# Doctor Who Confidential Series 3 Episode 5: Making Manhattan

we've actually shot the Empire State Building from a couple of different locations really we've done it from on the top of the Empire State Building which is kind of
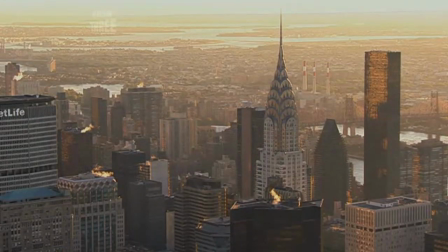987s
all the views when you're on it so when our workmen are sat on the girders when our people are in the office looking out we've shot them for real from the top of the empire state building our store is set it's still being built so we've done shots of it obviously now
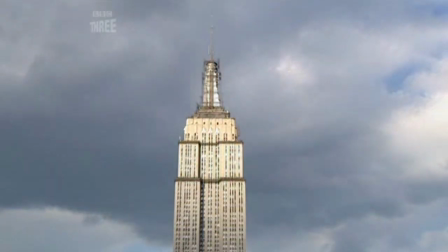1003s
today then they will add on scaffolding and to make it look like it's still being built so we've done it from here this bar which
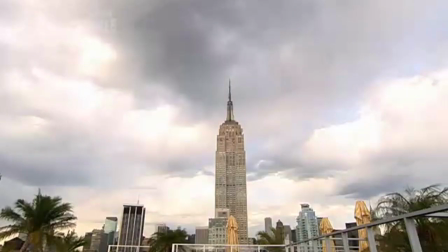1011s
is just kind of across the street from the empire step building this is an amazing view of it then we've done it from various locations on the street if you like in Manhattan so wherever we are whichever map painting it is we can put it put in the real Empire State Building and
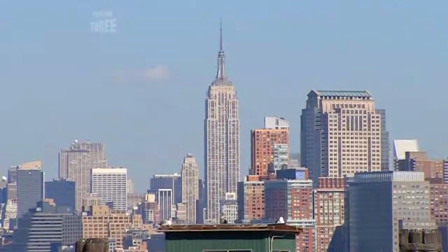1027s
then modify it but it will fit all the different locations our places in the story where we see it from whether that's Hooverville whether it's the Statue of Liberty where the TARDIS first arrives all
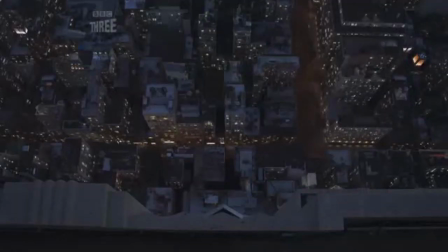1043s
those different places we've had to find different shots of the Empire State Building to kind of fit in to that
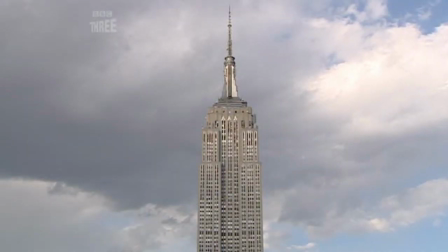We've got a number of plate shots from this location.
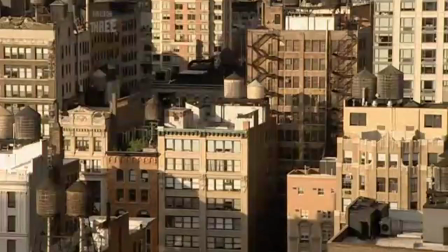1060s
We'll pretty much use the landscape you can kind of see behind me and paint out the things that aren't period. There's a load of buildings that look period, even if they're not,
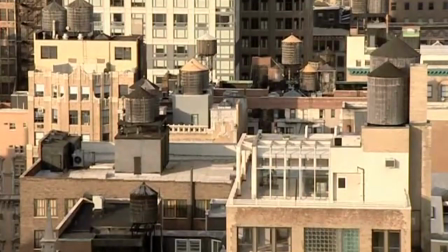1073s
and they've got, you know, they're covered in these old water towels, you know, they're really saying New York, which is fantastic.
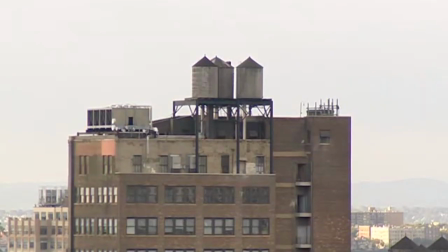1078s
They'll just remove this huge building over here with now renting written on top of it
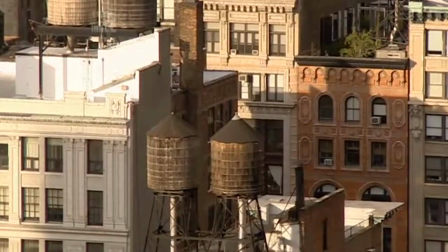1083s
and various other buildings and replace them with kind of older buildings.
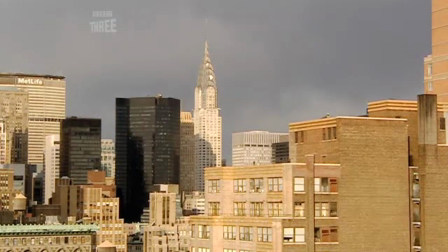1091s
You can see the Chrysler building from here as well, which is a bonus because it's period as well and it's a beautiful building. So we kind of try to get that into our shops of the Empire State Building. So we've got a lovely Manhattan skyline.
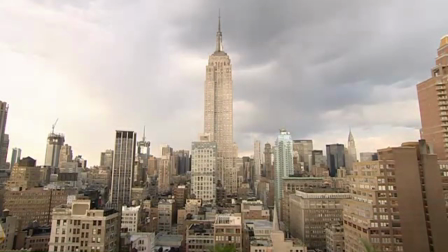1107s
And across the Atlantic, the mill prepare to make these modern-day postcards picture-perfect.
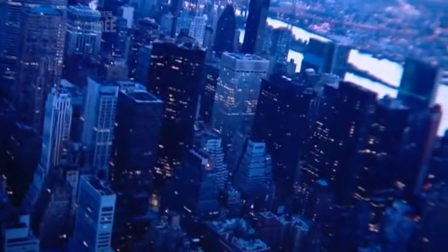1112s
This is actually a digital still that Dave shot from the top of the Empire State Building. Obviously, many, many buildings that shouldn't be there.
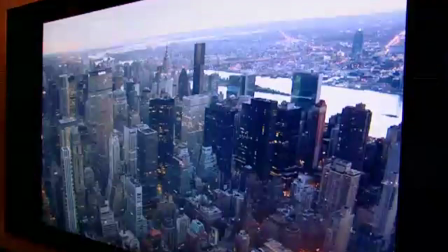1120s
So you can see the original here. That's what the original photo that we shot.
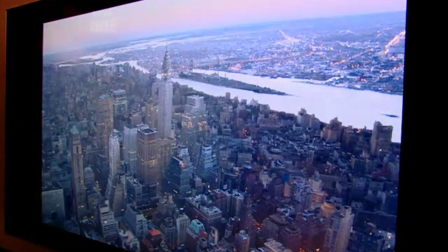1125s
And we used all those extra elements to just patch over the buildings that shouldn't be there.
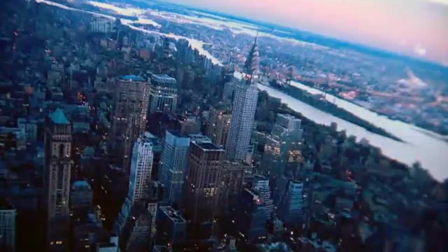1133s
Now, this was actually used several times as time is passing.
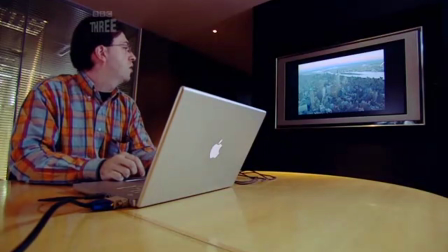1140s
So that's our shot that we had taken at dusk,
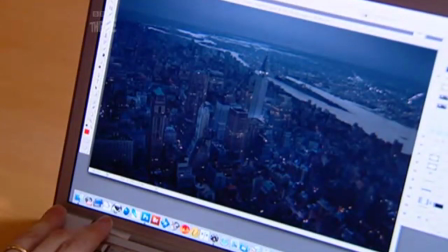1143s
which we then colour correct to get it to look much later on in the evening.
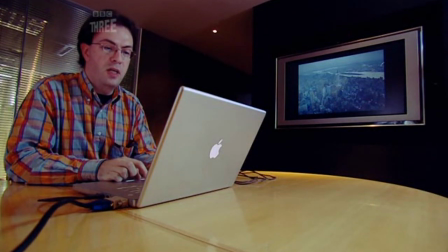1149s
So we take out all the colour from the skies, take out all the lighting. Then we need to just start switching on a few lights, which we do here like that.
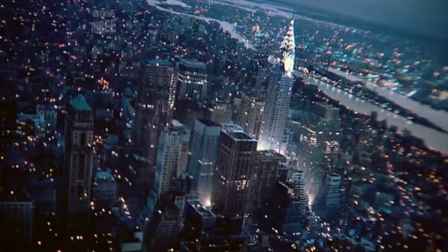1159s
So they're all painted in from some photographs that Dave took of the night time view over the Empire State Building. so we just cut out the lights and position them where we want them to go and then we end up with a night-time view of the same scene.
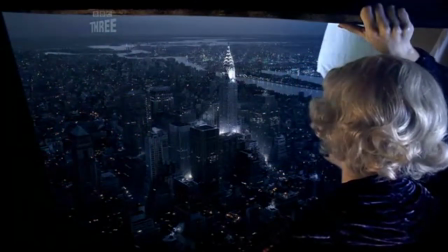1174s
What's going to be amazing is when we can get back into the green screen studio in Cardiff and we'll have our guys sat on our plank and they'll be sat there and they'll be putting these amazing shots that we're getting today on the background so the backgrounds will be real and they'll be real and putting them together it's just going to be brilliant.
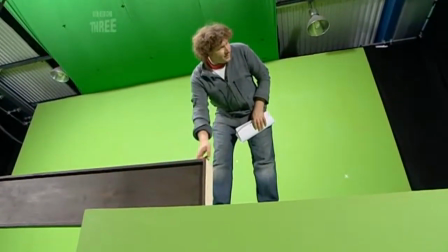1193s
This bit, yeah. It's just as I would.
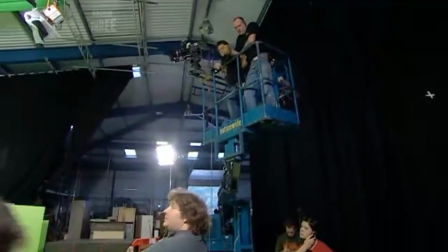1201s
The majestic Manhattan backdrops have been filmed, treated, and are ready to use.
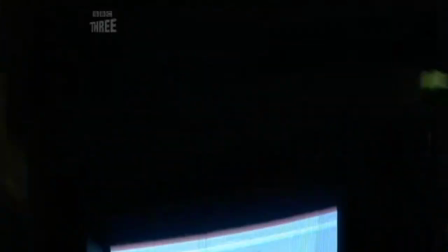1206s
All that's required for the finishing touches are a couple of guys, one large girder, and an even larger green screen studio.
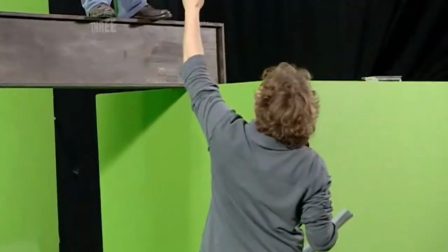1215s
And whisk it up.